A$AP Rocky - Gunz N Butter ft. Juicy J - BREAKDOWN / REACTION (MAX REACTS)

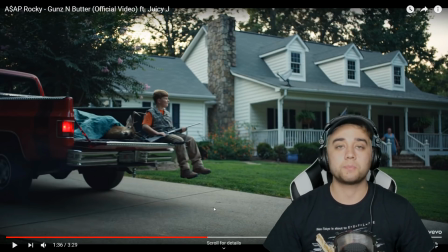And I think this is another interesting aspect about how they're showing gun culture within our society. It's a huge part of our culture and the way that people are raised. I think this is pretty interesting. Also want to point out, I'm not really political in any way. I'm in no way wanting to spark debates about guns and all that. I really am just talking about what I'm visually perceiving and the thoughts that go through my brain.
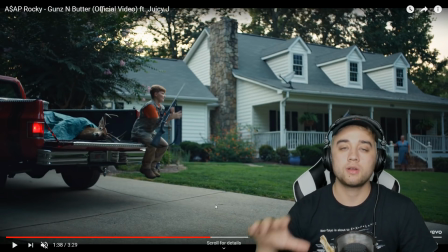I don't know if they're trying to really push one side or the other on you either.
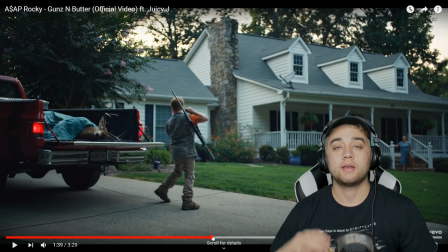Like I said, I think they're just trying to show these different parts of gun culture, and it lets you think about it and have your own interpretation about what you're seeing.
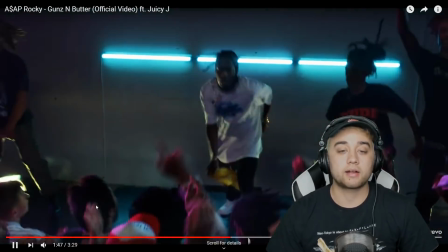Big party scene here. I like that light in the background, and we got that nice camera angle, probably using a crane again.
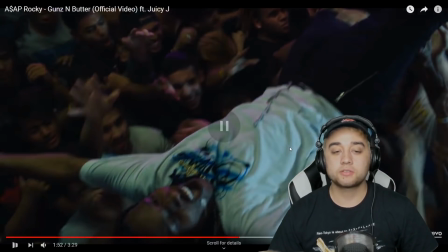Crowd surfing. I wonder if this was actually shot at one of his shows or if this is set up. I feel like it would be easier to just do it at one of his shows, but you never really know.
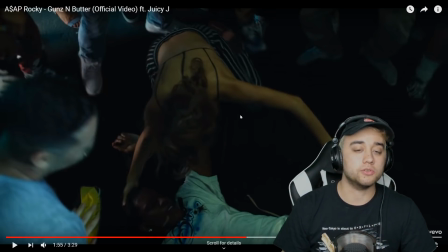Maybe it is set up just because he kind of fell with the matching of the music, and we kind of had this skit going off from that, so I don't really know.
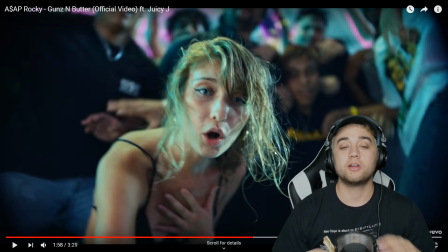I feel like in real life, if he had fallen in the middle of a crowd, people would be like jumping all over him.
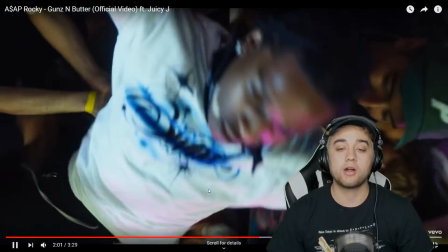So this is a pretty interesting scene, how they had her voice that part. And we got the performance scene on top of the crowd surfing.
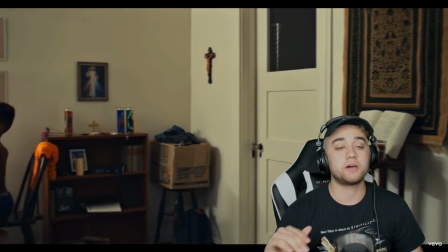I thought that was pretty cool.
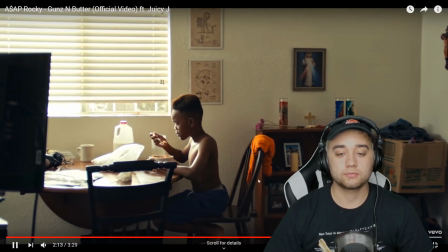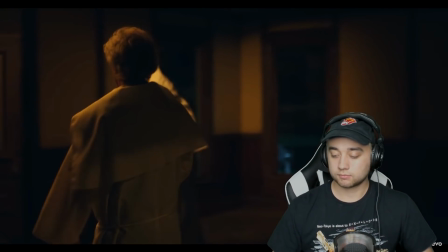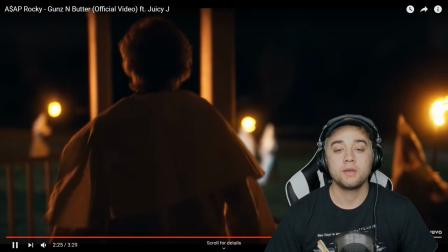Talked a little bit about religion here. Now let me go over to the lyrics one more time,
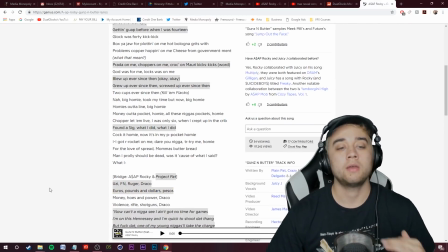because just some things I heard kind of matched up with what I was saying. Now, earlier when I was talking about contrasting things that are going on,
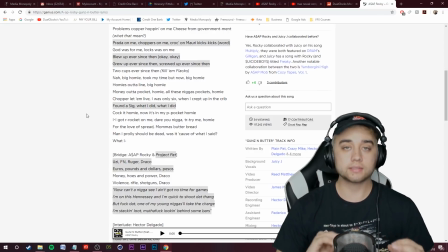showing one extreme and then showing the other, I feel like that's the same exact thought processing built into this part of the song.
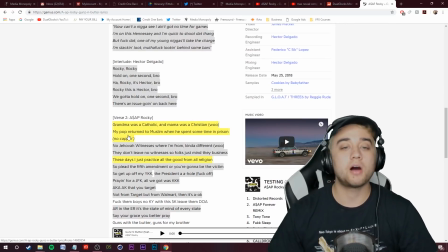So in the song here, grandma was a Catholic, mama was a Christian, Pop returned to Muslim when he spent some time in prison. So basically just talking about how he's surrounded by all these different religions, all these different ways of thinking.
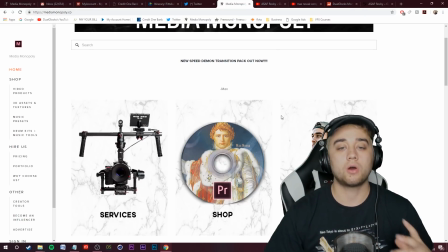And then the exact opposite of that being shown on screen here, where you see the KKK,
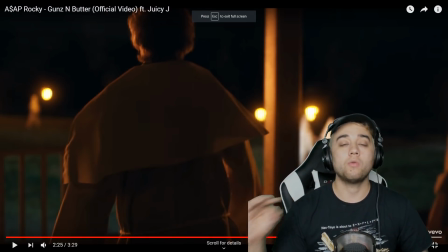which is a very one-dimensional hate group, only thinking in one way, not surrounded by a bunch of these other ways.
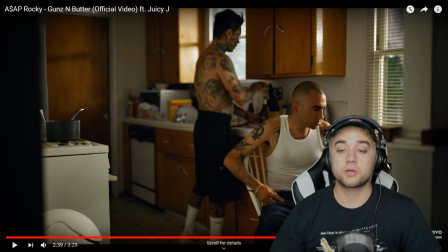Like I said, the contrasting sides of these two things, pretty cool way to show that. Another part of showing guns within culture, hands of a gang member, shaving off these serial numbers as you can see here.
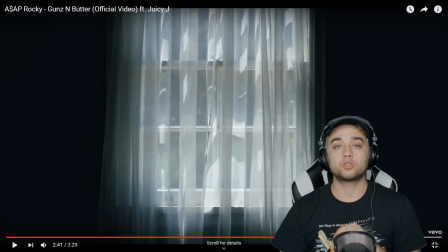So basically just used in an illegal way. So far we've seen gun in the hands of school shooter, guns in the hands of the armed forces, guns in the hands of people in the streets.
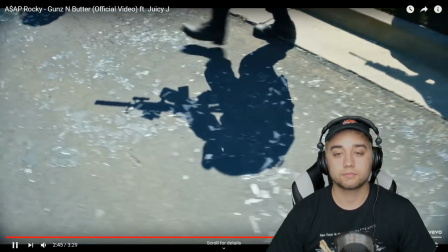Played a little bit through here. And then guns in the hands of law enforcement, as you guys can see.
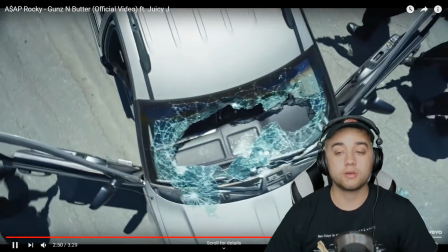Keep playing it through there. And we got this van completely shot up.
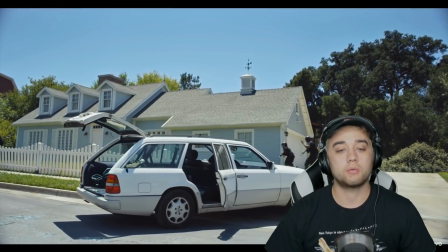And basically looking like full martial law here, where they're going right through a neighborhood. All these windows are shot up.
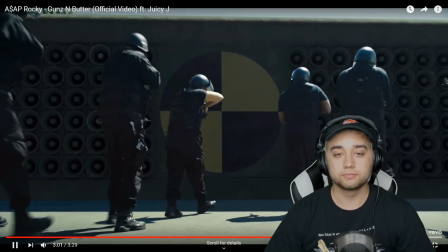So a pretty interesting statement. Giant speaker here with that testing logo in the middle.
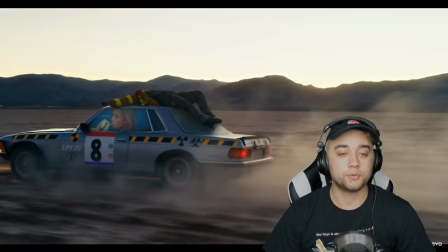And bam, sucks you right out of that dimension and goes right back to, I'm pretty sure this is the only scene that A$AP Rocky is actually in.
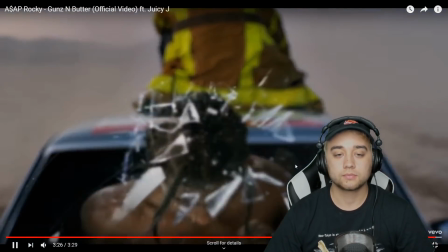So that's pretty interesting. Bam, interesting way to end this.
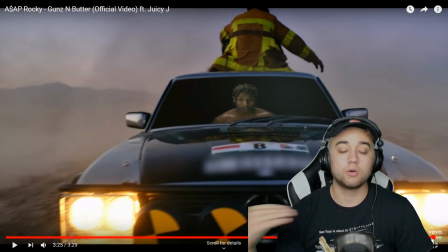So going back to the whole idea of the album testing, going through the windshield as if he is the mannequin.
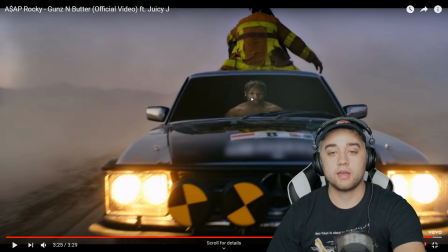Now I'm guessing what they did to pull this off, they got him filmed with just a normal black background here,
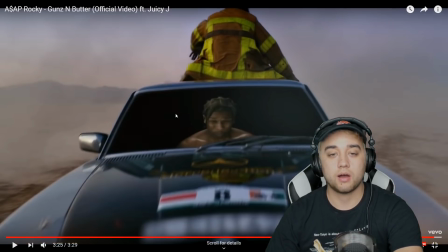I'm guessing they put this kind of effect over that they did with the other window scenes,
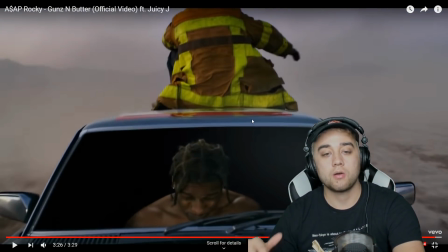where it does really look like it's behind a windshield, just a little bit more gray. Now moves forward, and we got a normal glass overlay here.
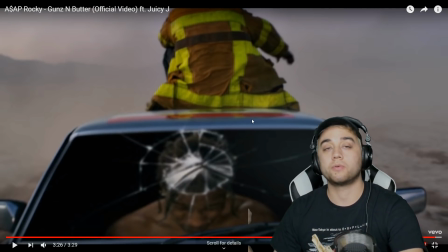If you just look up glass overlay on YouTube, you can find a bunch of royalty-free green screen channels that make stuff like this.
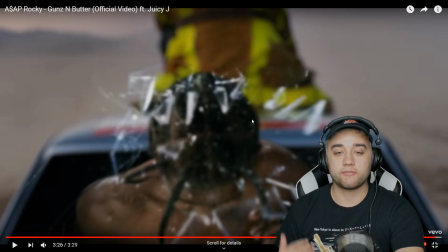Now, the way that they film this is perfect setup for this effect, and it really does wrap it up all together perfectly.
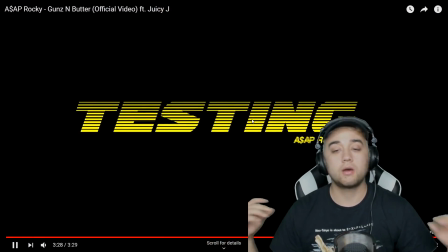Bam, just like that. Pretty cool video. Liked it a lot. Different from his other video. This in itself was ultimately something that I think was just there to make you think about stuff. I'm guessing that it wasn't pushing a specific cause for action. I think that it was just showing contrasting sides, talking about guns within our culture, and just letting you see this imagery and interpret that for yourself. And I think that's powerful storytelling, and that's a powerful thing to do within music and visual art, videos, films, movies, whatever you want to call it. Hope you guys enjoyed that. Of course, that's all my opinion. That's just the way that I interpreted it. Let me know in the comment section below your thoughts on this video.